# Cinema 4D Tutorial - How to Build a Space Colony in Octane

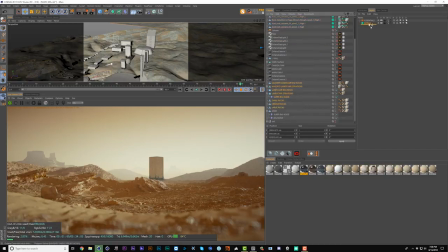And when we're dragging in, make sure to hold down Control so that we get all the children as well. And now I'm going to just turn this off from the render and from view.
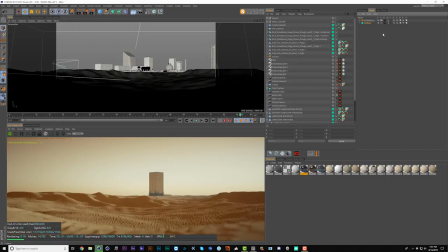Okay, so let's go back to our layers and turn the extras back on for a second. Cool, so the idea I've just had with this image is to create kind of a downtown or set of really tall buildings here in this zone, because I feel like all of these jagged cliffs and lines are kind of pointing us to here, and this is pointing us to here as well.
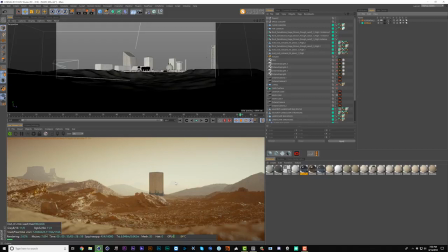So this feels like the focal point to me, and I also don't want to cover this cool detail of this cliff in the background. So I'm going to cluster those tall buildings kind of way over the hill, and I want to bury them in the fog so that they feel really big. But then I also want to create some smaller buildings and complexes that would sit down in here, and this would give us a couple regions for our eye to travel.
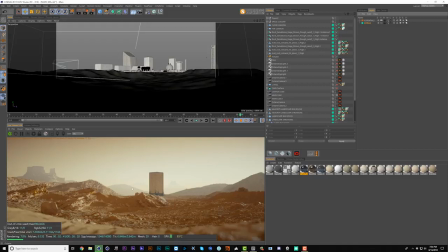There's not much going on down here, so it makes sense to put some of these buildings here, and then our eye would follow this up towards these big buildings, and if we want, we could even put some guy sitting right here in the foreground or something like that.
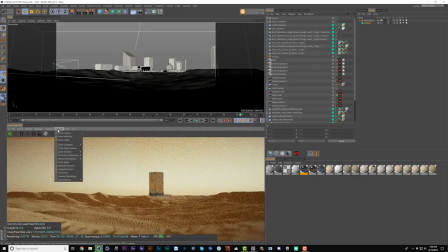So again, let's turn these extras off for while we're working, and I'm gonna untick check camera here, and then I'll jump into this other camera.
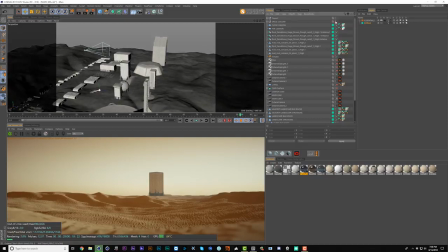And it's still difficult to navigate the viewport, so what I can do is just shut this off fully, and then it's a lot faster to move around.
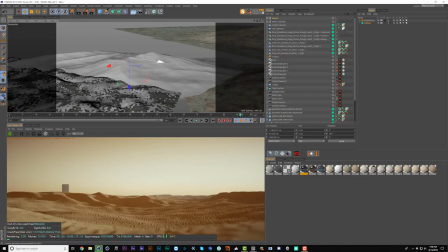And I actually want to see these extras for a second just in the viewport so I can make sure that I'm positioning this building properly. And now let's just scale this way up. And then bring it up as well so that we see a bit more at the bottom of it. Now if we bring back our extras here,
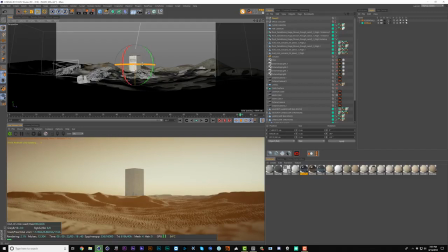maybe rotate this building around, something like that. This is looking a lot more promising because the fact that this is buried a little bit in the fog means that we're going to perceive it as a lot bigger. And I also like this highlight that we're catching up here.
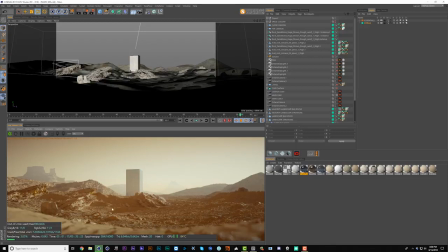And the other nice thing is this focal point here is close to the third line, which is another good thing, and that creates some more visual interest. So maybe we'll have some stuff here and then some stuff over here. Okay, I'm going to place several more buildings and then we'll come back to check this out.
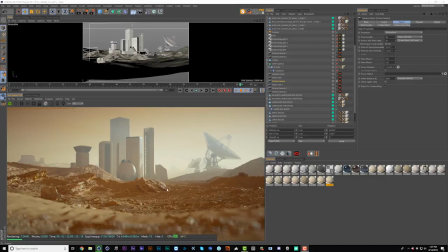Alright, we're back. So you can see I've made a bunch of changes. I've placed all the buildings for this kind of downtown area here, and I've lengthened a lot of them to make them feel a little bit taller and more epic. So I've just scaled them on the y-axis.
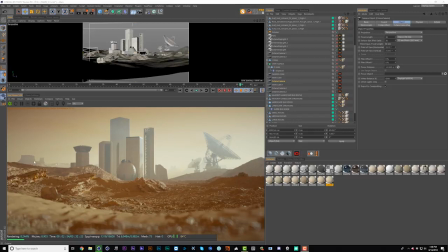I've scooted this mountain into the background a bit to give it a bit more perspective haze, and that way it's not competing as much with these buildings and it's a little bit lower down. And then I added in this mountain range as well as the one back here behind these satellite dishes.
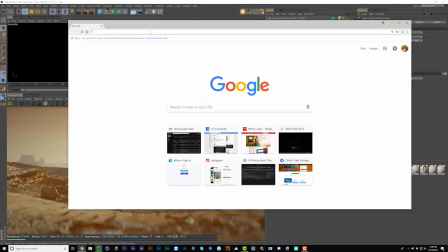Now the satellite dishes I found on NASA's website. So if you just Google NASA 3D,
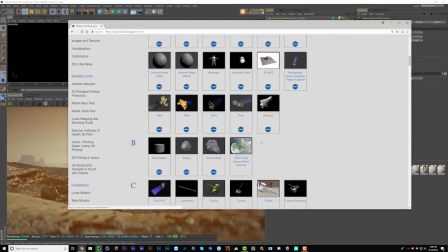you'll find this page, and then in the 3D models here you can scroll down, and it's this DSN 70-meter dish.
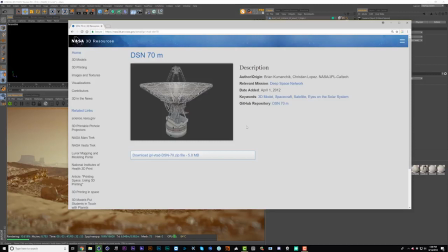It downloads as a Blender file though, so you'll have to convert it to an OBJ or an FBX to use it.
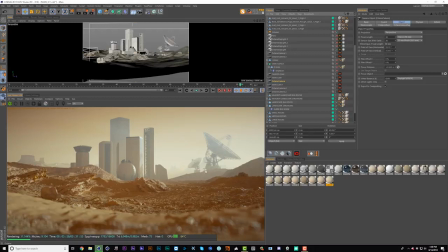But I thought this added a lot, and it's cool seeing these kind of buried even further in the background, these massive satellite dishes. Now the last change I wanted to make was just this slight shift in the camera. I panned it over a bit because this puts the buildings more on this third line, and I think this is just a bit of a nicer composition.
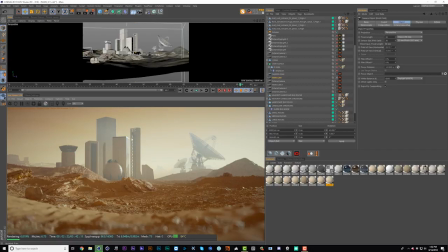Okay, next I'd like to add just a few little lights to these buildings, which I think will help sell the scale a bit more, and maybe a bigger ambient light emanating from within these buildings, which will draw our eye to them even more, and maybe add a bit of mystery, like there's some kind of construction project or something crazy going on down in here that we can't see.
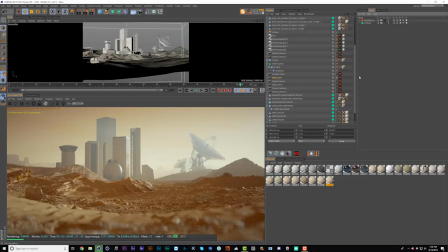So I'm going to jump back to our layers here and turn off the extras, and I'll jump into this other camera here so we can navigate around.
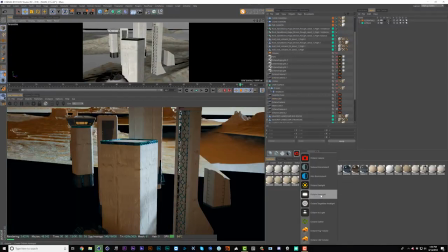And I'm also going to turn off the volume. So let's drop in an Octane area light, and let's find this building here.
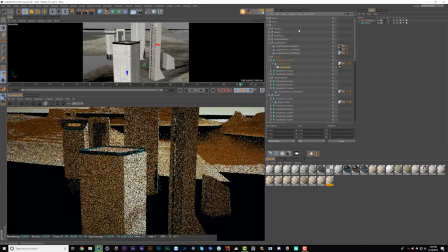We'll just drop this light underneath this and hit reset PSR, and then bring the light back out.